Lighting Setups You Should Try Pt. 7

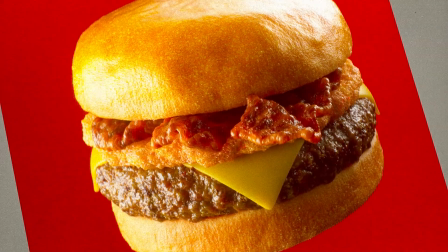0:00 I recently created this burger render using ZBrush and Octane and thought, why not show you a few lighting setups?
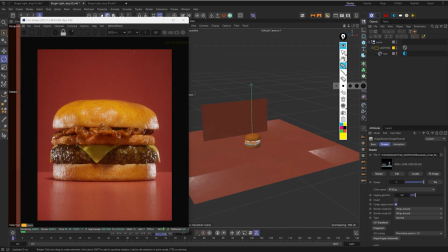0:05 Because well, I think lighting setups play a crucial role in how you present your renders. So here are a few lighting setups that I made in case you need some insight or inspiration. But before I get into that, I want to let you know that this video is sponsored by Skillshare. When I first took the plunge from photography into the realm of 3D, it was Skillshare that helped make it really easy.
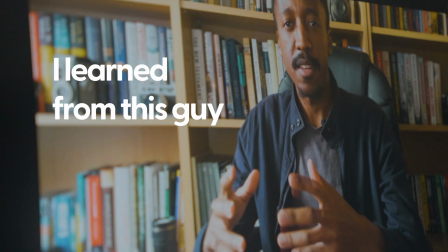0:25 Because it was on Skillshare where I took my very first 3D course. And now, with many of us having slower work schedules and school breaks, it's been easier to find ourselves with more time to learn a new skill or brush up on an old one.
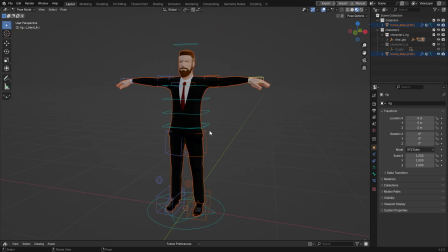0:37 For me, as a Cinema 4D user, I've been wanting to brush up on my knowledge of Blender because it just keeps getting better with new updates and I really want to incorporate it into my pipeline.
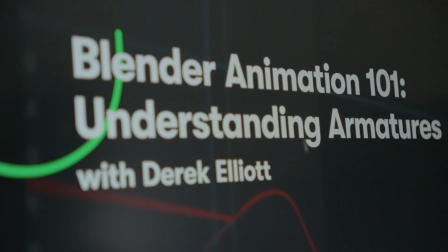0:46 So I have been eyeing that class by Derek Elliott because it just looks so well done and I'm sure it's packed with great info. Now, if you have no idea what I'm talking about, which is highly unlikely,
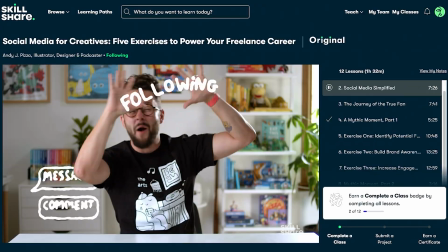0:54 Skillshare Skillshare is the largest online learning community for creatives with thousands of classes led by industry experts across film, illustration,
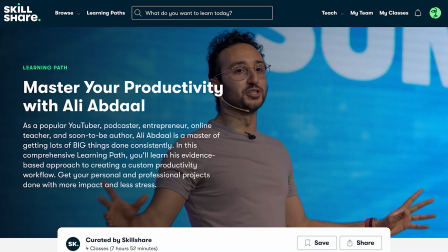1:02 design, freelance, productivity, and much, much more.
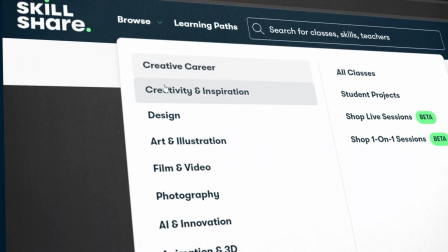1:05 They've also included three new class topics, creative careers, creative inspiration, and one that we've all been excited about, AI and innovation. So whatever skill you have or want to learn, Skillshare can help you take that skill to the next level.
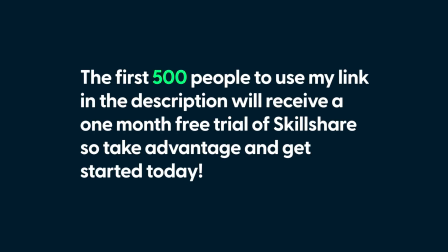1:18 The first 500 people to use my link in the description below will receive a one month free trial of Skillshare.
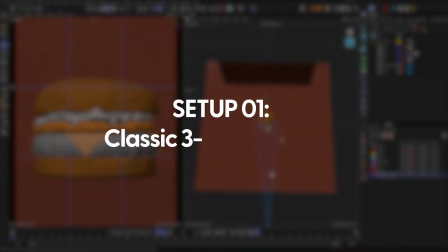1:24 So take advantage and get started today. All right, so let me actually give you an overview of what we're going to be doing here first for the lighting setup.
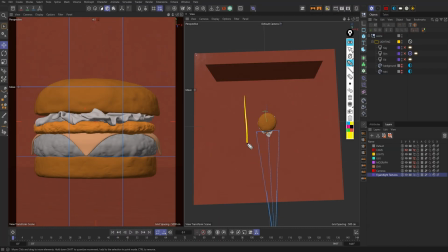1:31 The first light we're going to do is a key light right about here. So we'll go key light. And then for the next light, we're going to have a rim right about here. Call this the rim. Okay, and then the last light will be a fill, which will be right about here. And let me just put that right here.
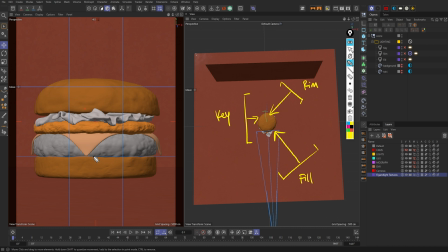1:47 And then if you look on the left side, it's still the viewport of a burger, but the key light's pretty much going to hit right here. The rim light's going to be right about here. This is the key. And then the fill light will be a different color here. The fill light will pretty much fill in a dark shadow right about here.
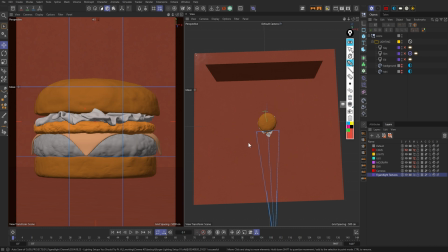2:07 Okay, so let's go ahead and pull up octane. I'm going to hold alt q, which is my shortcut for octane here.
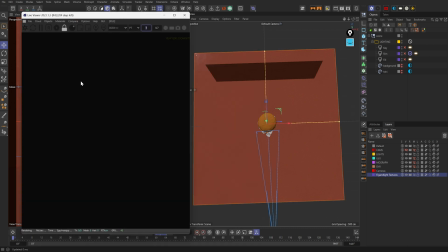2:15 I'm going to hit render and we'll take a look at what the first light will do. All right, so the render started and obviously it's dark because there's no light in the scene, but I'm going to tick on the first key light.
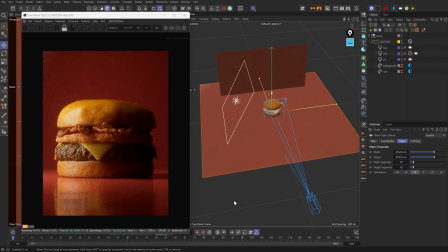2:27 And there we go. So again, what this is doing, again, you can see that the key light pretty much covers this portion of the burger right here. I'm actually getting a different color so you can see what I'm doing here. This portion right here for the key light, this part's pretty much all in shadow,
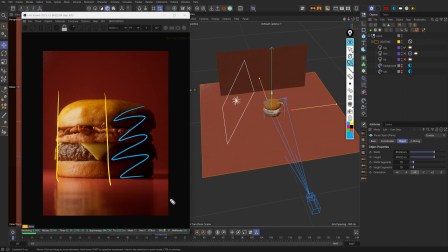2:45 which is a look in and of itself if you want that but since I'm doing a food render and the focus is very much on the textures itself I do want light on the dark areas as well but still in a way where it capture it has this moody look to it where there's still shadows and there's highlights not a completely flat
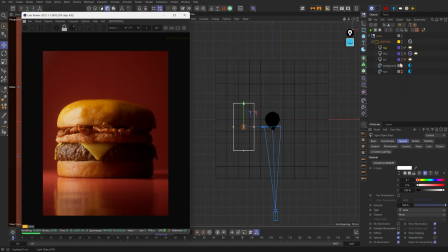3:03 image or you know anything like that so all right so let's move on to the rim light which is going to be the light that's going to be right here on the right side of the burger so if I take this on you're going to see this light adding a nice rim light on the right side.
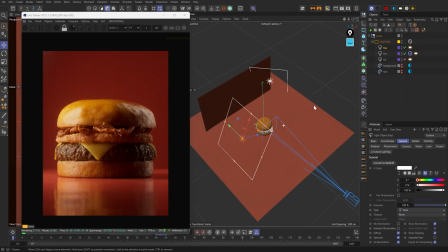3:18 And let me go back to the 3D view so I can show you what it's doing here. Obviously, you can do other directions for this.
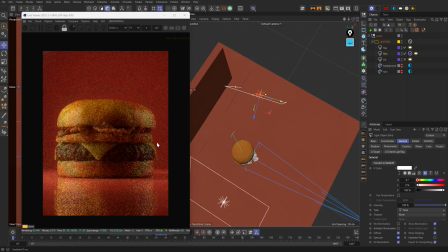3:25 So if we go this way, you can see the light kind of hitting a little bit more to the side.
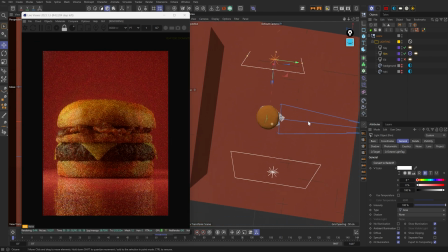3:30 If I go this way a little bit more, you can see if I go to the top here, this light's pretty much at a perpendicular angle exactly with the key light.